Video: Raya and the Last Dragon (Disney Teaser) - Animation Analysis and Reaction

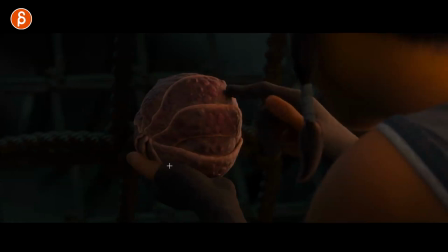671s
Give it something new. And you get your Disney sidekick. I thought that was really cute. lots of cool stuff here i look at this and think oh cool you're gonna have all those plates moving
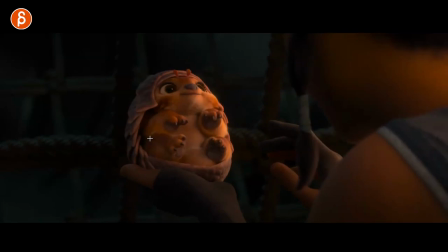681s
all those controllers i also look at this and i wanted to animate this and cute oh so cute look at that let's play this in real time you can see the unfolding
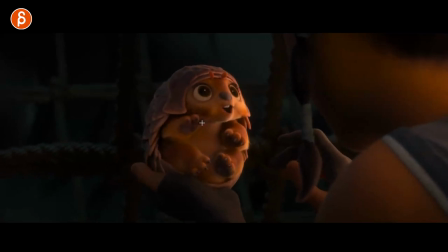692s
super cute you can see all the offsets and that look at that you got a little jaw arc there in this big dilated pupils for cuteness super cute i'm already a fan of this nicely framed you can I still see the head,
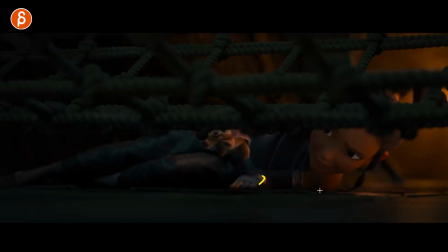707s
but you can see that will let go of the hand coming off a little bit off the ground. If I scrub, nah, it's too fast. I'm going to look. Is there even stuff in the knee? Probably all kind of body stuff. But it's cute. This will be super cute to animate. You got your arc going into this. A little bit of a stretch there.
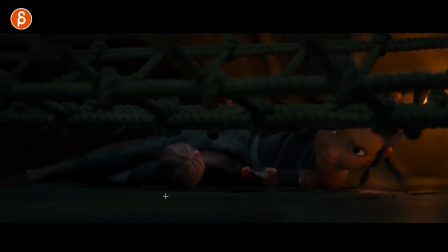725s
It feels like a little bit of a stretch. Storing, a little squash there. Cute.
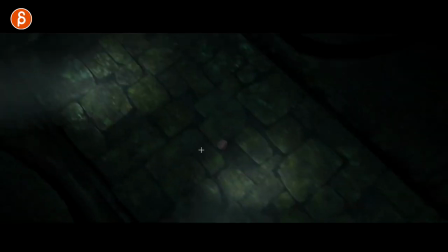732s
This could have been an intern probably. The one who animated this. Or a senior person who got this done. 10 seconds.
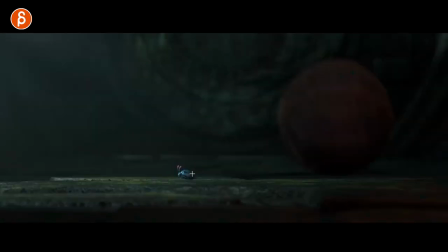737s
Roll! Roll that ball. Cute. Nice look too. This is cute there. Let's play this in real time. Yeah, look at that. Even on something simple like this, you think, ah, this gives me a ball. You got that forward momentum, and it's going to stop. Hold that for weight.
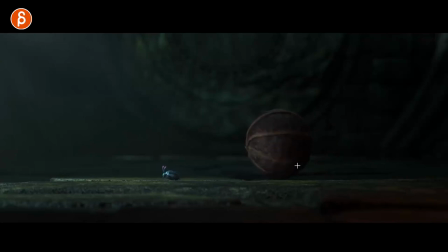755s
It still has to have enough weight to change direction and come back, and it changes into a different orientation because it wants to go into this. Q opens up so we can see the eyes first, and you can see that the lean is going here just enough again just enough weight to go back hold
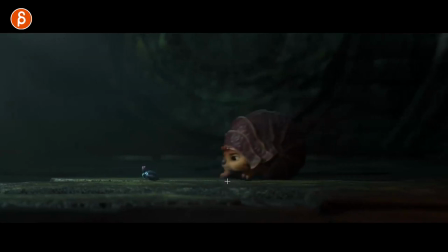771s
and then come forward that's q2 i like this that it goes paw first into a slide here offset with this one staying and this one sliding cool that's cool i like this place in real time
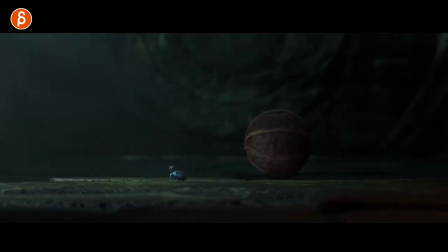786s
it's great rhythm if you look at this just the the overall rhythm of the roll going back unfold and move forward, run, run, little steps, cute, little soft, cute steps, because you got the head and the whole shell moving as one,
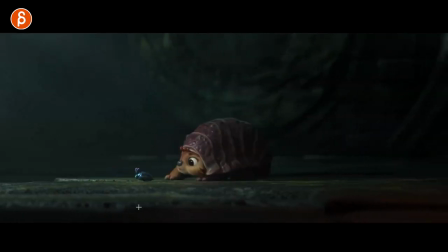801s
give you that cute little waddle, that's cool, let me look at this one, this guy must be moving at one point, let's see, move those moves, there you go, you hear the little sound there, which freaks him out, you can even see a little bit of a squash and stretch there, it goes up with a little bit of a flutter,
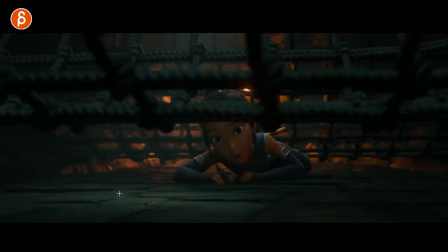821s
for contrast and the steps are a bit fast let me just check look at that
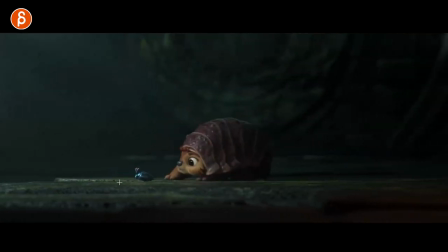827s
a bit fast yeah yeah it's all about changing and timing and contrast it's cute even have those little guys moving separately i like that stuff he might go who cares i love that detail stuff
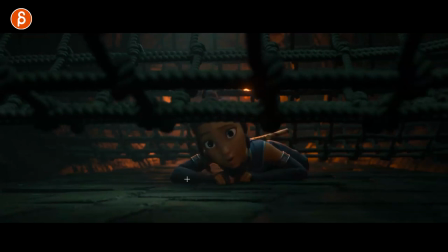840s
again very bottom mechanics heavy here's your move forward you can see how the elbow all of that is moving i just actually had to talk about this today and yesterday in my q and a's uh for the classes just talking about the amount of frame by frame work that is needed and thinking
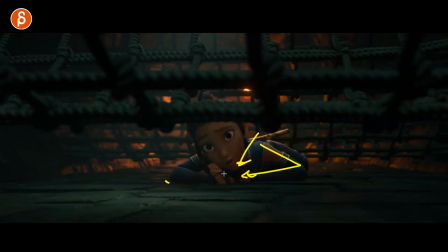856s
about if this body goes down the compression on this all of that how it's going to change the wrist it's going to change the fingers all
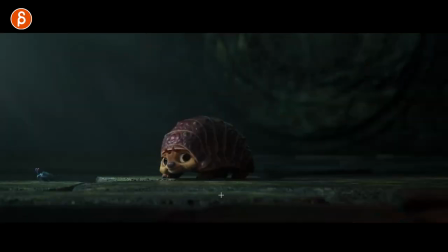863s
the extra detail you got to be able to go in there frame by frame and look at the mechanics and what is needed oh so cute it's super cute let's go back here just a lot of work when you want something like this you've got your anticipation to go back even just a little bit
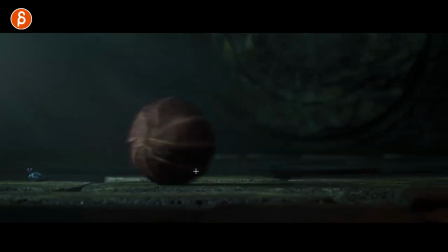878s
a little push off on those legs to come back up and then close the shell for a roll there with a slight lean as well
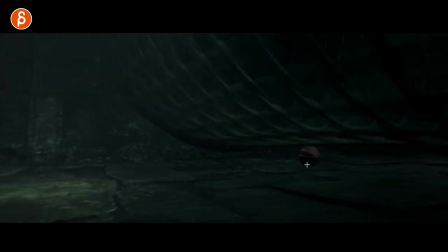887s
on the side even that see i love stuff like that where it's this could be tempting to just go a to b
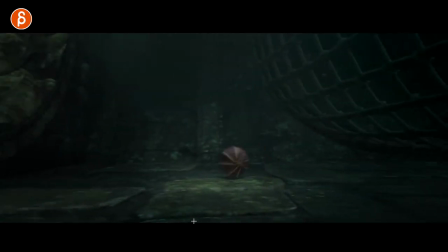895s
and then that's it that's my b but now he got a little bit of here actually it's not that what does she do oh here it hits this and goes up
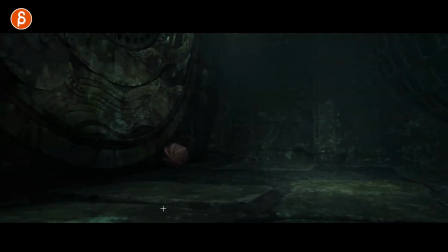903s
and bounces there and again it just adds just a little bit of contrast something else a little a little change i can show this to one of my students a student is doing something very similar where there's a cat here and there's a little rolly ball that hits the paw of the cat that bounces back it's good reference how that bounces back there
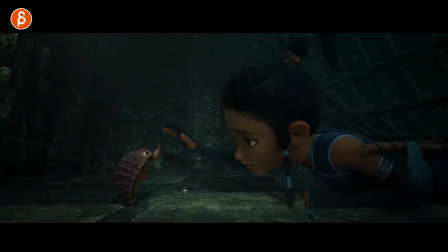924s
again we roll back ah we cut out too bad qqq and you can see the timing of the roll and hold one and drop it's cute this much faster drop here going into this
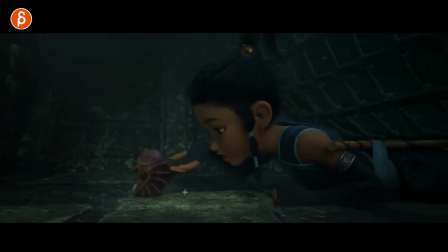939s
really stopping pretty into this super cute i love that too just that little delicate handling you can see how she goes around it doesn't want to grab the face just goes around that for a cute little turn there's so much out of you can see
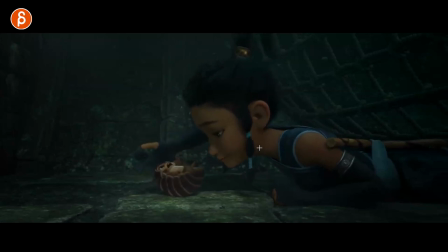953s
she does that move right it's going to move that elbow up which you know it's going to change that shoulder you can see all the changes here in the body all of this is still animated as they're leaning weight shifts pivoting off the side of the upper body and then you have that
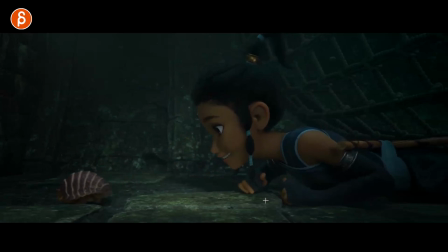968s
push forward still a slight change in the thumbs and in the wrist that's just the amount of detail you're gonna put in it's cool cool cool
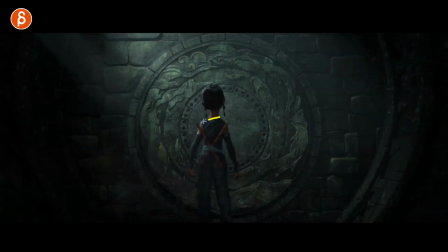975s
weight shifts always someone going to do weight shifts when you're gonna have your change in posture and your pelvis as you push this
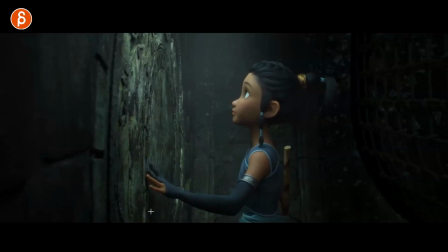985s
cool look at that look at that i'm always when i see shots like this i go straight for fingers and details you can see the details there offsets in the fingers this is very classical i don't know why but that's especially for female characters having two fingers in and the outside are out seems like a very very common pose you see all the time well here's another
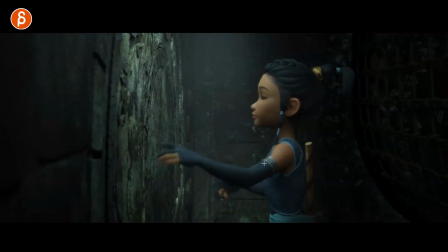1004s
body mechanic shot again this is something that i would show to the students you bring your arms up i'm repeating myself but it bears repeating was it's something that a lot of people miss where When you bring your arms up, it's going to bring your shoulders up as well. And you can see that the compression there going back is going to change the upper body.
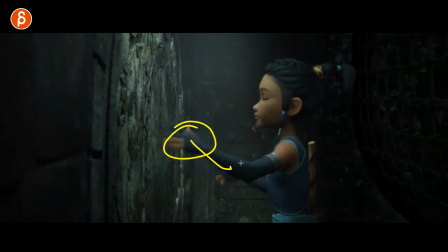1021s
All of that. Again, going back into you move this arm, it's going to influence the rest of the body. Even the head has a slight offset there. Not offset, but a tilt back. And then moving forward. For that, you want to stretch forward. Bring this out. Give room.
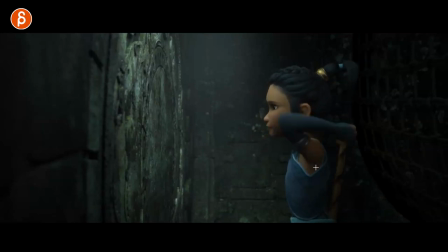1037s
It's going to be easier to pull this and make room here. so you move that forward and bring the head forward with that.
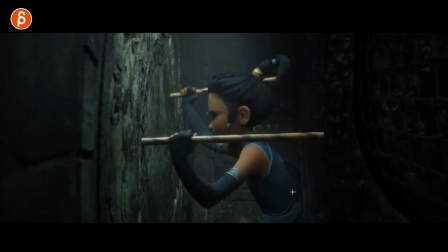1044s
It's great. Clean silhouette on everything. It's very cool. Let me see the impact on this here. It's cool. Look at that. Look at that. It's compression. She leans forward. That means she has to hold this tighter and you can see the grip.
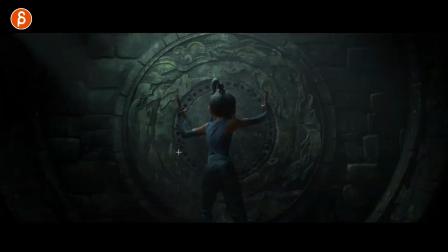1059s
You can see the change in the fingers. It's subtle, but it's there. Very cool. This could be your modified weight assignment. She still has to pull and push.